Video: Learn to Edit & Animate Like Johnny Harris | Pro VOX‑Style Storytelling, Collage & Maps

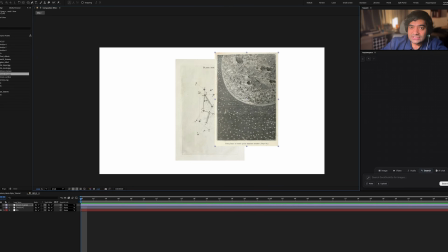(20:22)
So we have these two kind of old images that we are going to use. And by the way, I'm building this up completely from scratch live with you guys, and I think that's the best way to add as much value as I can, so you guys can actually see how I work and build up my projects, create compositions, and how I think on the fly.
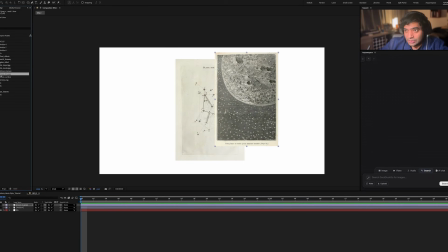(20:41)
So you are still going to get the raw thinking process that I go through when I'm doing a project like this.
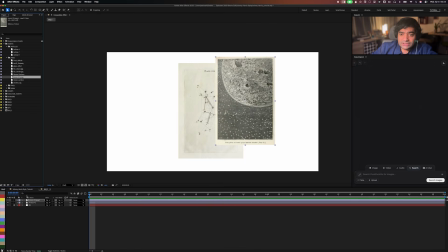(20:48)
Carrying on, I'm also going to add a few articles from the earlier sequence that we used because I really liked them.
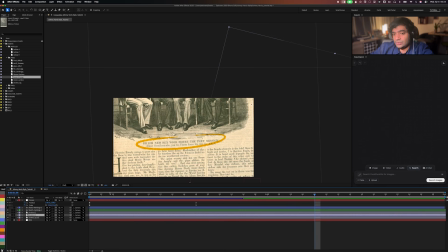(20:54)
So I'm going to use maybe the article that we didn't show so much in the earlier sequence.
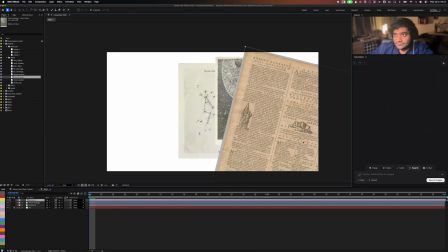(20:59)
So we're going to just copy that and paste it right here. And I'm going to just add it in the back in this place. And I'm going to just randomly add the stuff here just to first see what I'm working with. So we've got 3 vintage kind of assets.
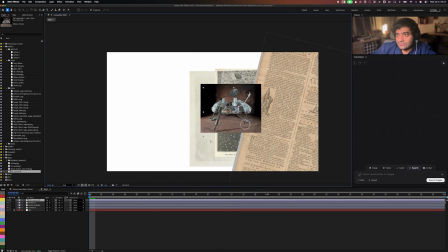(21:13)
This is interesting. We've got this old spacecraft image, which we can also reuse, interestingly.
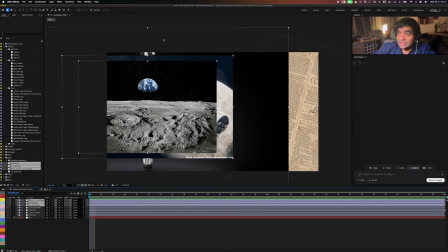(21:19)
And we've got these other images as well, which are more modern. So now we've got the modern and we've got the vintage assets.
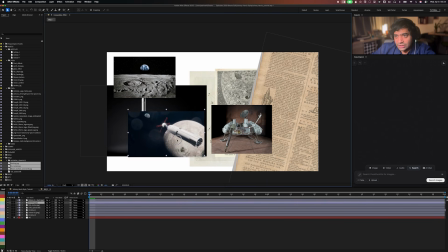(21:26)
And here we have this kind of modern spacecraft imagery,
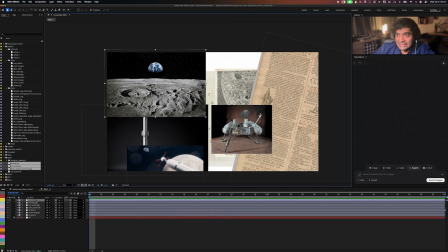(21:33)
this kind of Earth moon horizon image from where you can see the Earth, which is really cool.
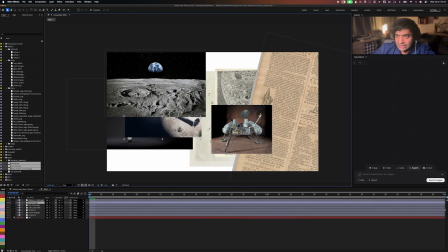(21:41)
And I'm probably not going to use this one. I think I'm going to remove this. It's a bit too complex for what we need now.
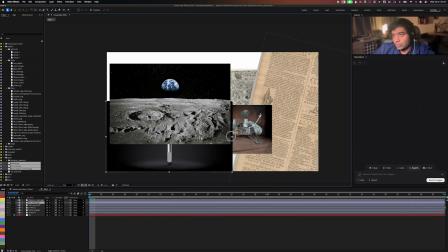(21:47)
And we've got these 2 images. And right off the bat, what I notice is that the images look really different from each other.
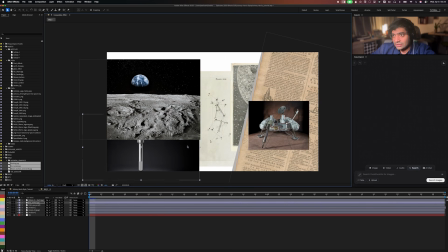(21:55)
Like these images, the analog have this grainy texture on top. You can see it's old. Even this image here is like looking old, and these look really new. So what I want to do is I want to add specific guidelines to kind of bring those styles together. And what I usually do, where I want to show just images, say on a desktop, which is merging with these old articles and bring that modern kind of feel into the vintage, is add these modern image borders around the images that I want to kind of use to represent the modern part of the composition. So let me explain. What I'm going to simply do is come to shape and go to rectangle tool, and notice I have this layer already had selected the layer. So while the image is selected, if I go and click on a shape, I get this like cursor with this square and a circle inside, which is the mask tool.
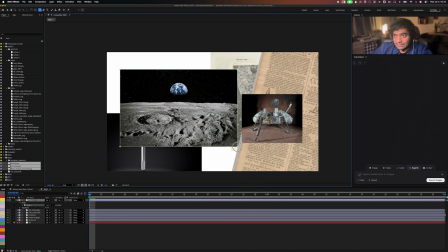(22:48)
So if I now pull, then I'm not creating a shape, I'm creating a mask on top of the image that was selected. That's exactly what I want. So I've nicely, slightly cropped this image. I could even just click on that mask a little bit and crop it a little bit more. I think I like the fact that it'll be a bit more landscape. Perfect.
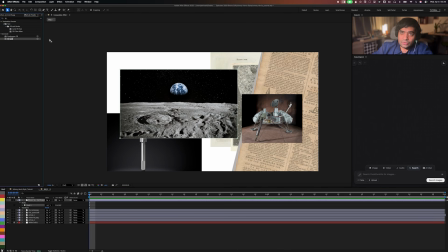(23:07)
And while I have the mask selected, I'm going to simply go into effects and presets, and I'm going to look for stroke. And then I'm going to just drag and drop the stroke. So if I increase the brush size, you're going to see that there you have the stroke. I'm going to leave it at 8. And let me show you guys how it actually looks.
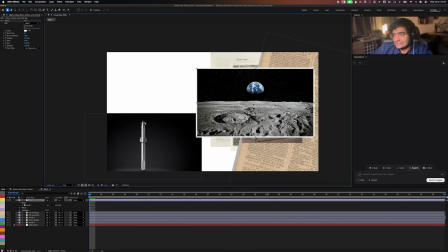(23:25)
So there you have it. It looks like a nice little postcard image, which is perfect.
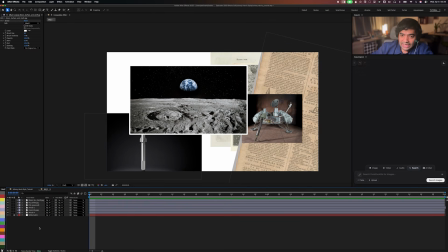(23:30)
Another thing that I want to do that I should have done right in the beginning is to add a little bit of interest in the background.
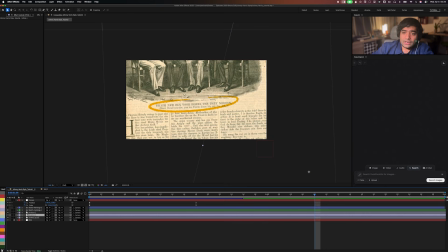(23:37)
So like we added the dotted background here, let's add something different here at the back.
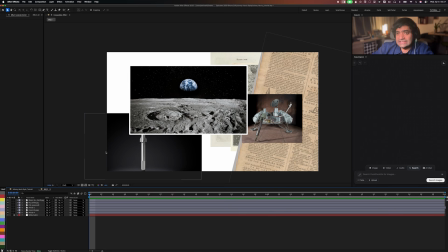(23:43)
What I would like is maybe a paper texture. So I can go to my project and let's see, maybe I've got some paper texture here in these asset folders. Let's look at the collage assets folder, and there you have it. I can already see some paper texture numbers.
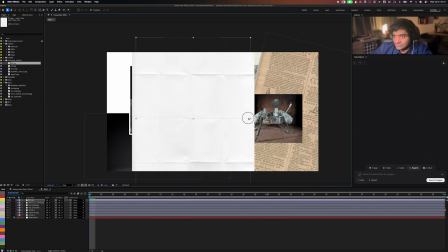(23:59)
I know that they are paper textures. So if I drag it in, you can see that this is just a really big picture of a crumpled paper. What about the second one? Maybe this is also interesting. This is really crumpled.
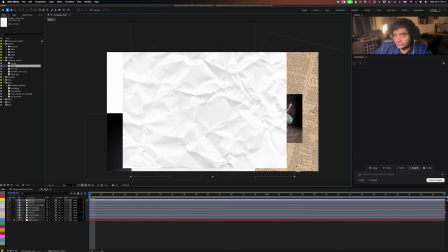(24:13)
I really like that, but I don't think this is going to help us at the moment.
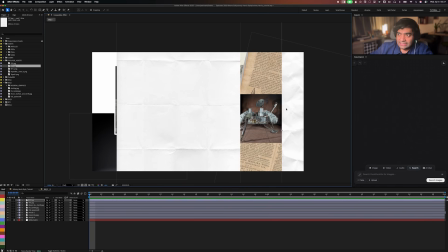(24:16)
Maybe we can do something else with that, but I think we can work maybe with this one.
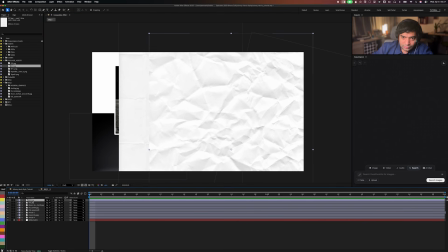(24:22)
And let's hide this for now, the number 7 one, which is way more crumpled.
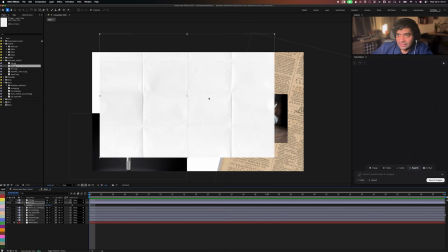(24:27)
And let's rotate this to 90 degrees, make this kind of fill up the screen just tiny bit.
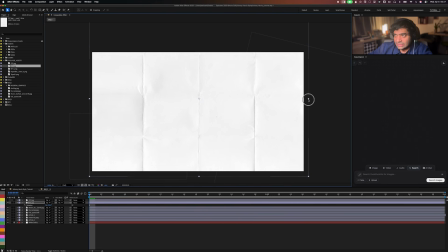(24:35)
Maybe it's a bit too big now. I'm going to still scale it slightly down, and I'm going to send it all the way back.
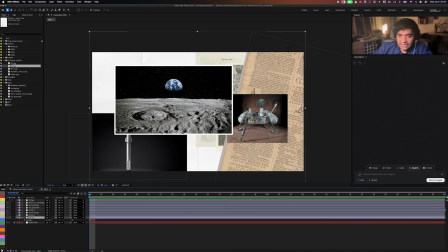(24:42)
And there you have it. That can be like a nice background. I'm going to quickly lock that so I don't move it while I'm editing it. but
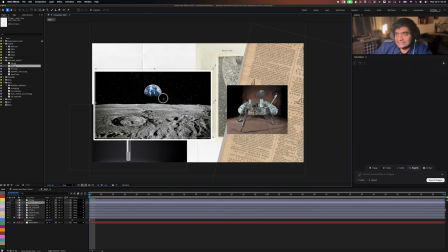(24:50)
I think that adds a really nice little texture and depth to this composition. But So I'm going to R to rotate this image that we had edited before to add the border. I'm going to go -5. Maybe that's a bit much. Go to -3 maybe, and that's good for me.
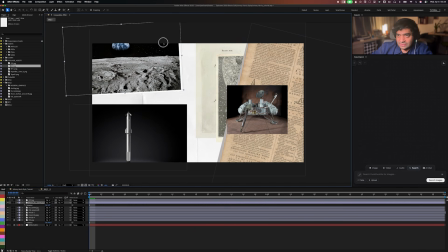(25:06)
And I'm going to just place it somewhere random here. I'm not done with the placements yet.
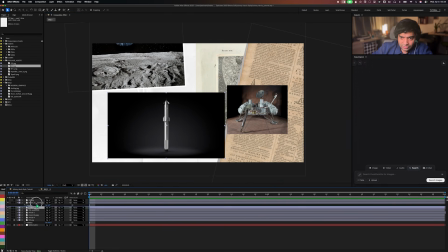(25:10)
I'm still working on that. So I'm going to just lay it on the side.
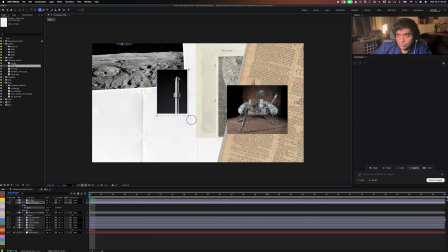(25:13)
I'm going to take this second image, and this time I'm going to take the rectangle tool to mask this, and I'm going to make this vertical just to add that variation. And it's also a vertical, like the rocket is also standing vertically, so a vertical frame here looks just correct.
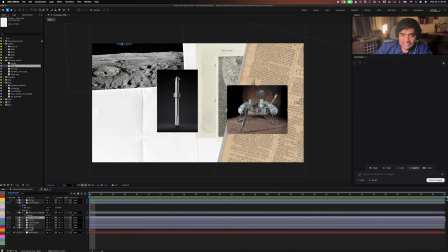(25:28)
I'm going to go to the other image that I had, and that is this one, and go to effects and control. And let's look for this image, take the stroke from here and just paste it on top of this.
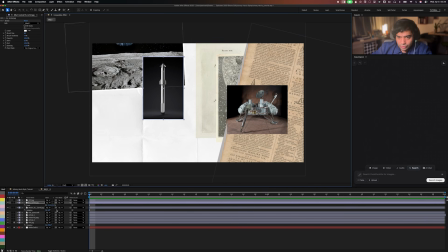(25:41)
So now we've got this nice border here around here as well. And I also want to increase the size of this image slight bit, and that looks really nice.
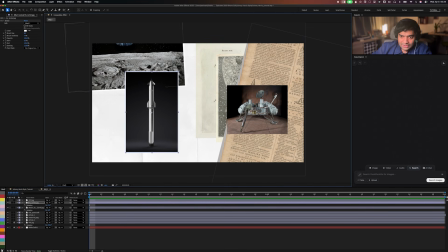(25:50)
The SpaceX lunar lander looking gorgeous in this composition. So I'm going to just slightly rotate this as well.
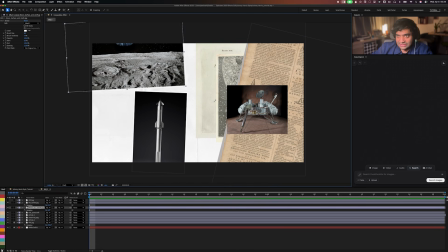(25:58)
Just notice how I use rotation to add these interesting kind of like layouts and compositions.
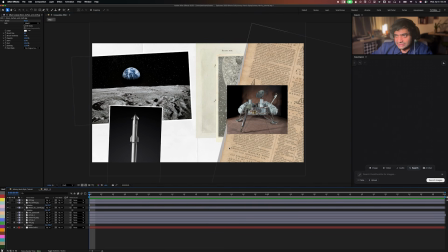(26:05)
And again, I'm just kind of placing this here randomly right now. I want to also treat this image.
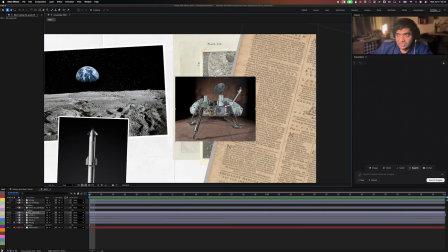(26:11)
So we're beginning with image treatments, and we'll see where we go from there. So what I want to do is take the pen tool this time. And now what I want to do is make this image like it's cut out with a scissor. And that again gives you this kind of collage like effect,
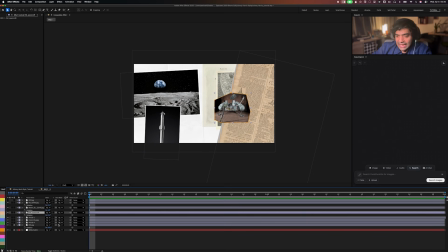(26:30)
but it still works really nice in the composition, and it still represents a little bit more of that handmade feel. So we've got this image here as well, and maybe this article is a bit too rotated.
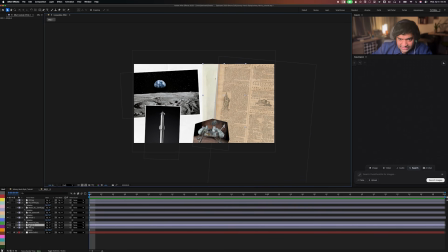(26:43)
Let's bring this back down to 5 and put this here. Now let's take this second article, bring this in front, maybe resize it. And what I want is, I want this article actually to just peek through from behind this text article like that.
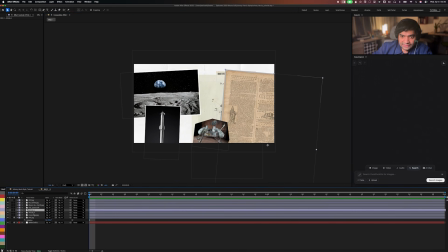(26:57)
And what I want to do is I'm going to just select the stuff that I want to work with. Look at this channel here.
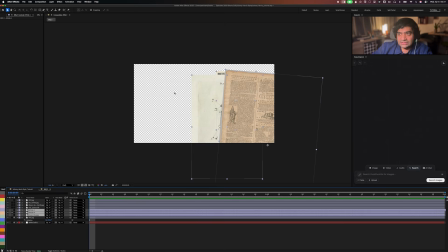(27:02)
You see this little circle. If you just check those circles, so you solo those layers, so you can only see what you're working with. So that allows me to focus a little bit more when I'm working. And as I can see here, I would like to rotate this a bit more to show that diagram a bit more.
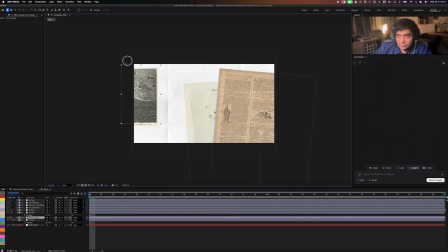(27:18)
And I want this to be covered like this. And I want this image to come from the back, and this is a lovely gorgeous image of this analog moon that we've got. And I can use this analog moon here again, overlapping like it's a document, a piece of paper or a piece of image, and just slightly rotate it and keep it here in the corner.
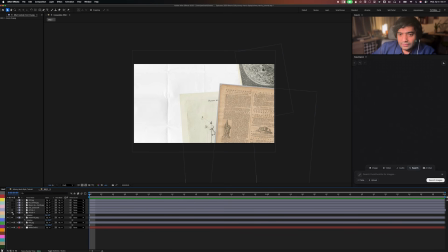(27:36)
So we've got the whole theme of space in this composition. Now I'm going to remove the solos, come back here and show me the other things.
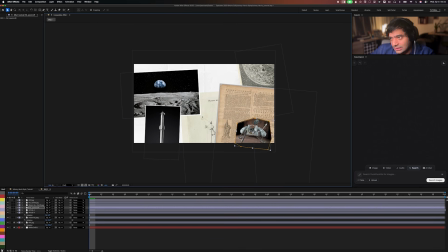(27:45)
I can also add this slide image right here. I want to rotate this a bit more. 8 is fine for me. And I don't want to cover this nice like little illustration with the rocket, because that's an interesting thing to show in this frame. So I'm going to just slightly also kind of show it peeking out of the borders of the frame.
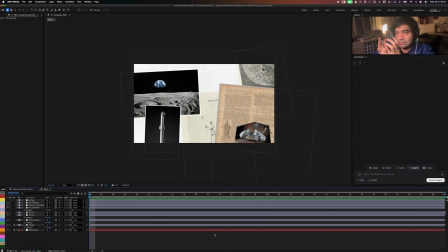(28:05)
That's something that I do often when I'm working with collage and when I'm showing imagery, to like use the frame in interesting ways, hide some things, show a little bit, show a bit more in some places, show a bit less in some places, all kind of adding and creating variation and interest to the scene.
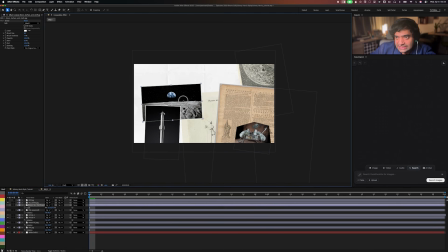(28:21)
I'm also going to drop the size of this image nicely here, and I'm going to rotate it, press R, and I'm going to slightly rotate it like this, and maybe use a little bit of this blank space on the top left to add this image here.